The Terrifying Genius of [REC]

By the way, there are three sequels that I won't be covering because I just do not think they're worth your time,
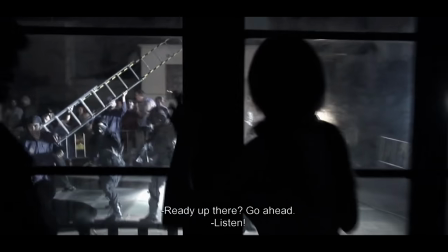[4:01]
as they squander the original film's provocative and ambiguous storytelling by, well,
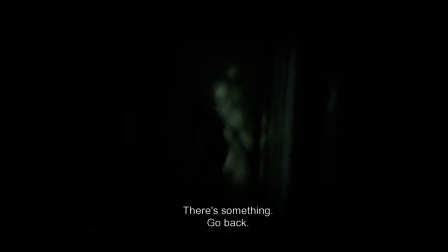[4:07]
removing everything that's provocative and ambiguous about it. Before the chaos commences,
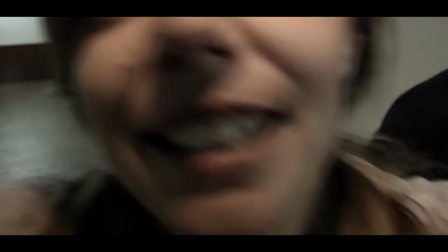[4:13]
we follow a reporter called Angela and her cameraman Pablo as they produce a documentary show about life in late night Barcelona,
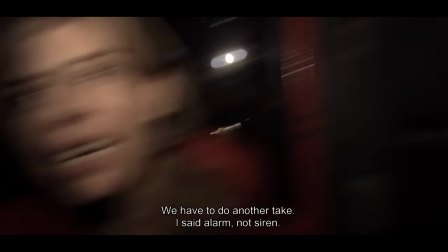[4:21]
where in this particular episode, they're shadowing the shenanigans of the local fire department.
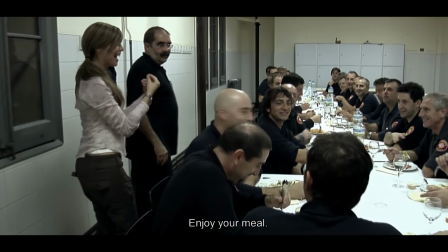[4:27]
This scene, along with another later one, highlights how Wreck strongly compounds its sense of authenticity in the most remarkably nuanced ways.
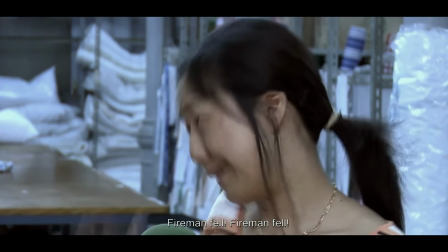[4:37]
None of the characters have unique personality traits or distinguish themselves in traditionally archetypical ways.
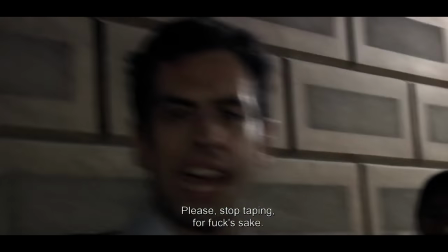[4:45]
They just react naturally to their levels of comfort like any one of us.
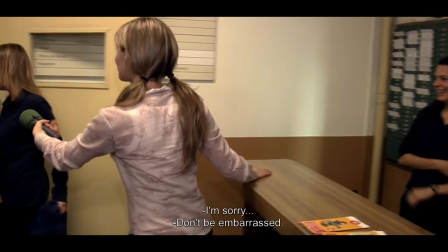[4:49]
For example, there's a clear sense of reluctance and awkwardness when they're being interviewed or acknowledging the existence of the camera,
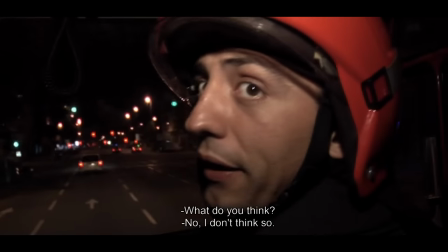[4:57]
because they're simply not used to it. They're not born performers or skilled presenters.
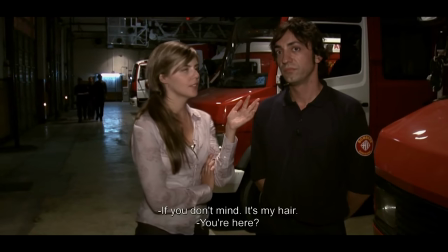[5:03]
They switch on their professional interview persona when necessary, but the film makes sure to show us the inherent unnaturalness of the process,
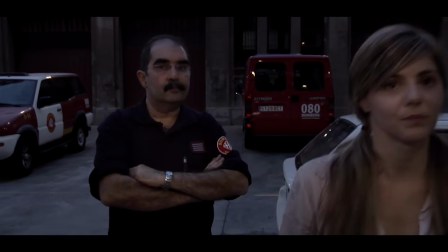[5:12]
even when it comes to Angela, who switches from presenter mode to just her plain,
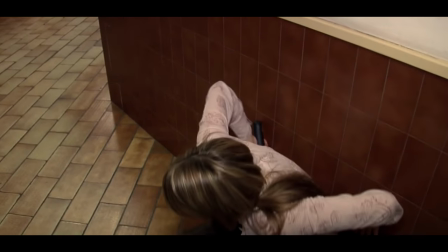[5:18]
ordinary, naturally insecure self, helped by the fact that the actress is actually a TV presenter in real life.
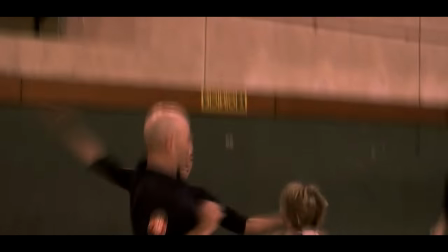[5:26]
Again, these are really nuanced details,
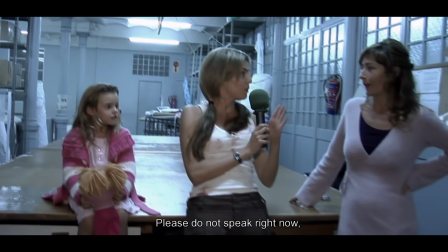[5:29]
but they highlight a certain level of necessary precision when it comes to making found footage feel real.
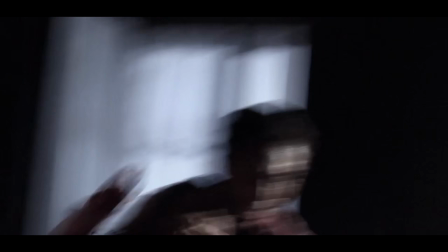[5:36]
Typically, found footage is treated as a super easy gimmick to pull off, because it really is as simple as holding a camera, throwing in a few spontaneous off-screen surprises, and having the actors act
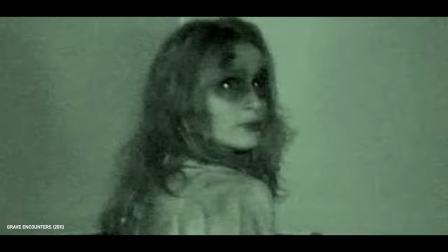[5:50]
uncontrollably dramatic about nothing. But you can tell the difference between a thoughtful one and a cheap one.
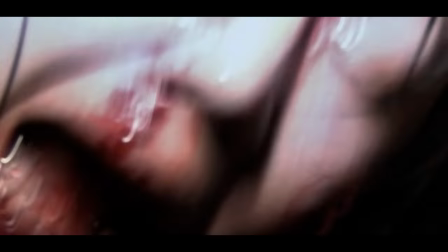[5:59]
Now, admittedly, every found footage film has the exact same problem of why are you still filming when your life is clearly in danger,
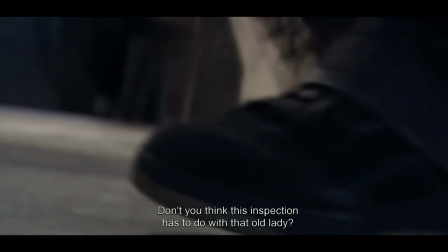[6:07]
but that's forgivable, otherwise you don't have a movie to watch, so that nitpick's redundant, yet it's pointed out all the time for some reason.
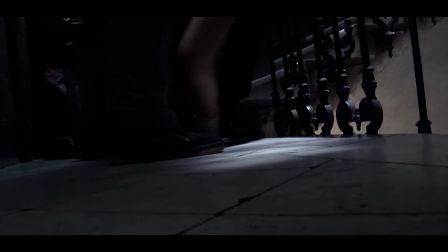[6:15]
I just don't get people.
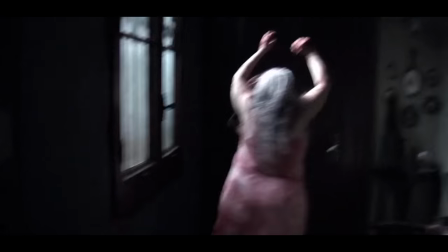[6:17]
But I think the major difference between a good found footage flick and a bad one is purely down to consistency.
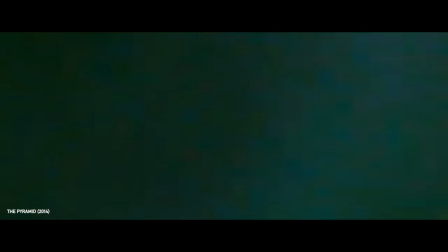[6:25]
It's common for bad ones to unintentionally give away their artifice by going from natural handheld camera work that's sometimes
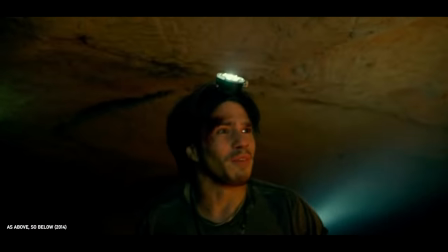[6:33]
deliberately shaky to maintain the illusion to shots that are just too well predictably composed for an emotionally intense scenario.
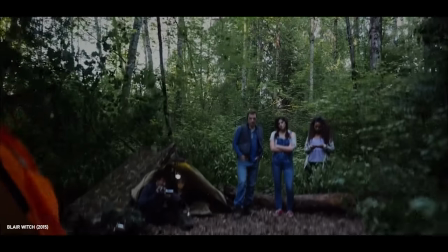[6:42]
And that's not mentioning how many of them cheat these days with multicam and literally just forgetting it's a found footage movie. What made Cloverfield's handling of the genre in a blockbuster setting so brilliant, for example,
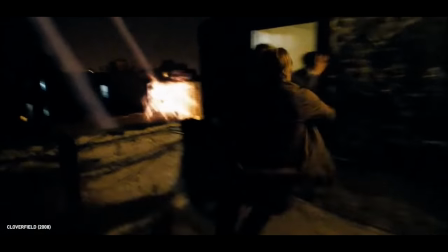[6:56]
was that the framing was consistently clear that you could say the character just had a good eye with the camera,
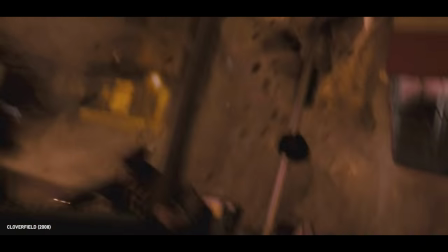[7:02]
which is a natural trait for some people,
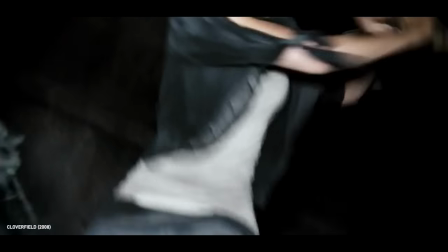[7:05]
and it is specifically established in that film to be something that the character does end up having a lot of fun with before disaster strikes.
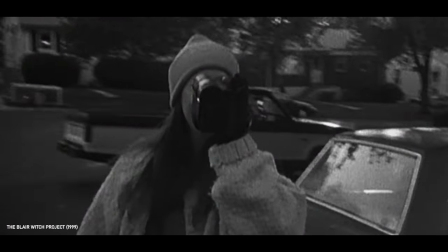[7:14]
In The Blair Witch, on the other hand, the inconsistency plays into their inexperience as film students trying to capture
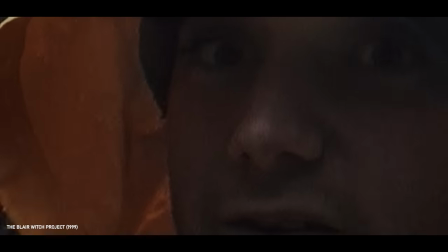[7:21]
good shots while also being easily distracted and increasingly impatient and distressed as their situation gets worse.
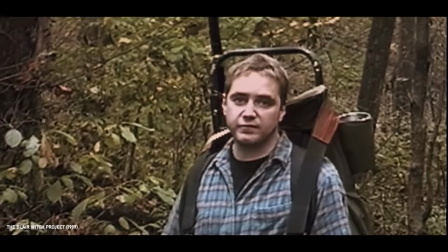[7:29]
In this case, the camera work actually becomes an emotional component to the story.
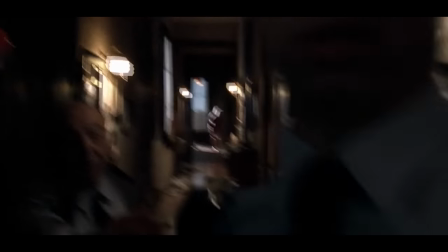[7:34]
In Wreck, Pablo is a trained cameraman.
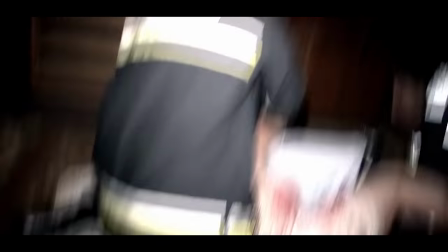[7:38]
He knows what he's doing, and even when the situation gets crazy, God love him, he does his best to do his job right.
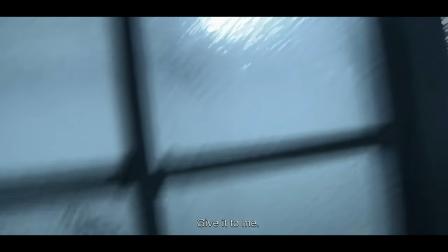[7:46]
He's an inspiration to every underpaid camera person out there who will go out of their way to get the best shot possible.
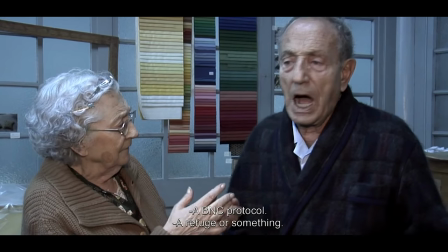[7:54]
However, I want to call attention to an even finer detail that I'm pretty sure no other found footage film has ever done before.